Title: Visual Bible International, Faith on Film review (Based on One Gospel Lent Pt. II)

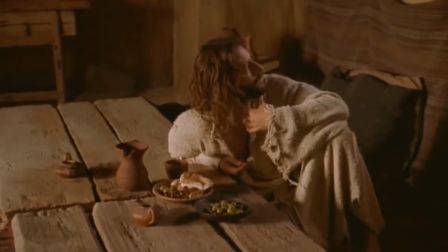992s
The director also understands that there's a certain isolation that comes with being in leadership. And this is worked into Cusack's performance. Another interesting choice made here is sometimes this movie consciously tries to look like a painting.
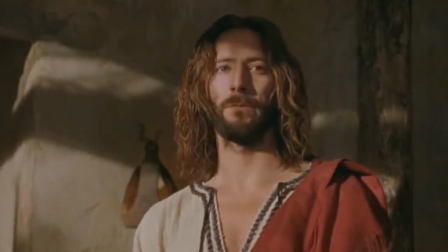1007s
This is something that can be very hard to pull off while still looking natural, but I think these guys do pretty well. They also do a pretty good job of visualizing things that weren't intended to be visualized. A good example is when Jesus first encounters Nathaniel, he said he...
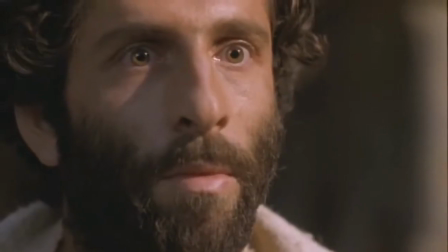1023s I saw you when you were under the fig tree before Philip called you.
We are given no further elaboration on what this indicates.
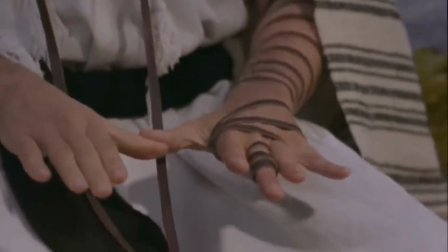1033s
but the movie shows us this in a brief flashback having Nathaniel
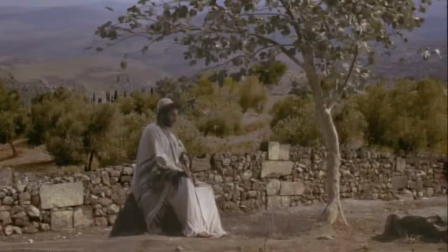1038s
reverently reading from the Torah and implicitly feeling God's presence in the fig tree itself.
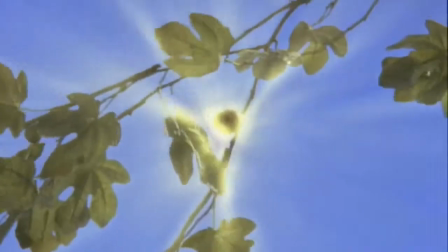1043s
That's a nifty little choice and it works quite well even if the green screen isn't so hot. Yeah that happens a couple of times throughout this movie even simple things like the Jerusalem skyline at night look pretty fake but But there's enough good going on here that this is more of a nitpick. I really dig these apostles, though. For one, a lot of them carry themselves like working-class people. But there's also a pretty close-knit group among them. The book mentions the Twelve, but it never lists all of them by name, so you only have a small handful who have any role at all.
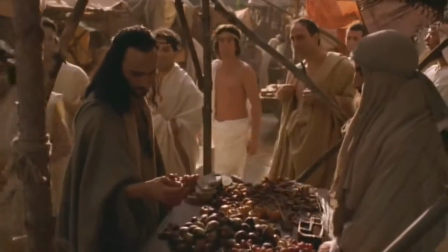1082s
Like Philip. You know, this just goes to show how rarely John's Gospel gets adapted.
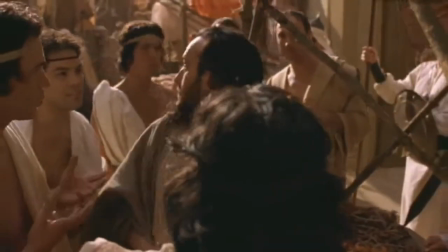1086s
Nine times out of ten, Philip barely registers as an extra. There's also a nice build-up over time. When Jesus goes to the temple, which is much, much earlier in John than it is in the Synoptics, he still only has five disciples. It's not until chapter 6 that he really gets 12 of them. This is also our introduction to Judas.
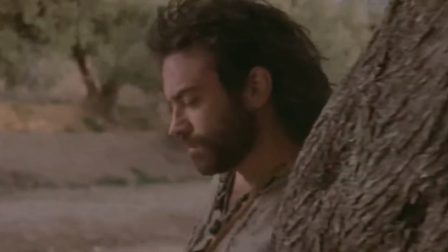1107s
Ooh, I like this Judas. Or rather, I like to hate him. the gospel of john is easily the one that paints judas as the most villainous and this actor does an exceptional job of capturing him as a pure unadulterated douchebag with just a look we don't even need the narrator to tell us he has intentions on stealing
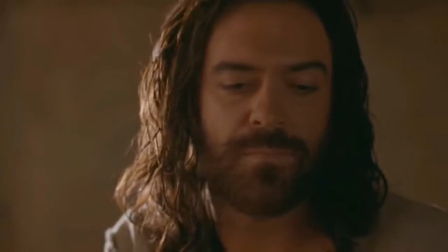1131s
the money it's written all over his face and in his delivery why wasn't this perfume sold for
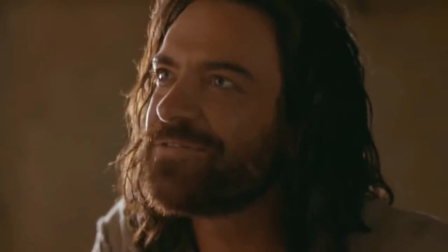1141s
300 silver coins given to the poor it kind of makes you wonder why nobody suspected he would be the traitor
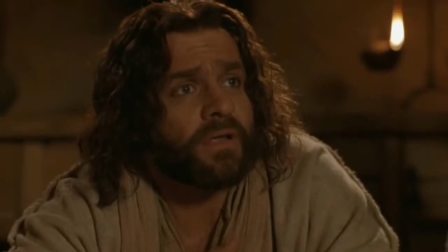1154s
i wonder if it's the obviously evil guy in the group so one of the gospel of john's
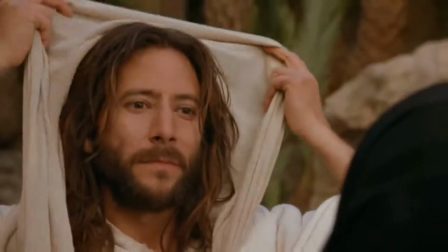1161s
most iconic scenes is Jesus revealing himself to Mary Magdalene on Easter morning.
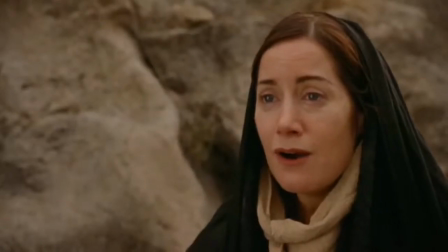1169s
But John doesn't really give Mary and Jesus any scenes before this part, so the movie workers surround this by adding her as a more prominent extra all throughout the movie.
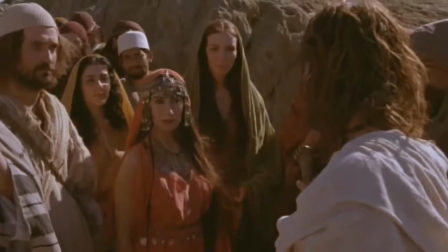1181s
They're implying the prostitute backstory again, but I don't mind so much here because it's a good visual shorthand to make her stand out.
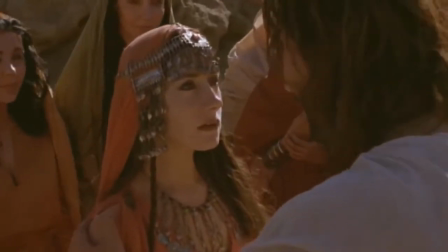1187s
And because she stands out, the scene in the garden carries the weight that it needs. Mary Magdalene is also present at the Last Supper.
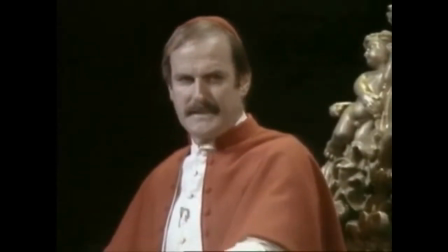1195s There were just 12 disciples and our Lord at the Last Supper. The Bible clearly says so.
Um, actually... Don't you um-actually Monty Python. We gon' fight. What I meant was, the Gospel of John doesn't explicitly say that it was just Jesus and the apostles in the upper room.
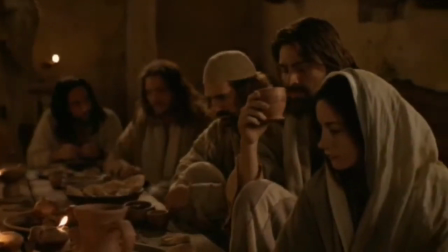1217s
So, an adaptation of John can include Magdalene in the upper room. Overall, John is the artsiest movie of the three, with flashbacks and occasional changes in the color palette. You can tell that these guys were trying to be faithful to the text while also making it visually interesting. And the flash forwards. Alright.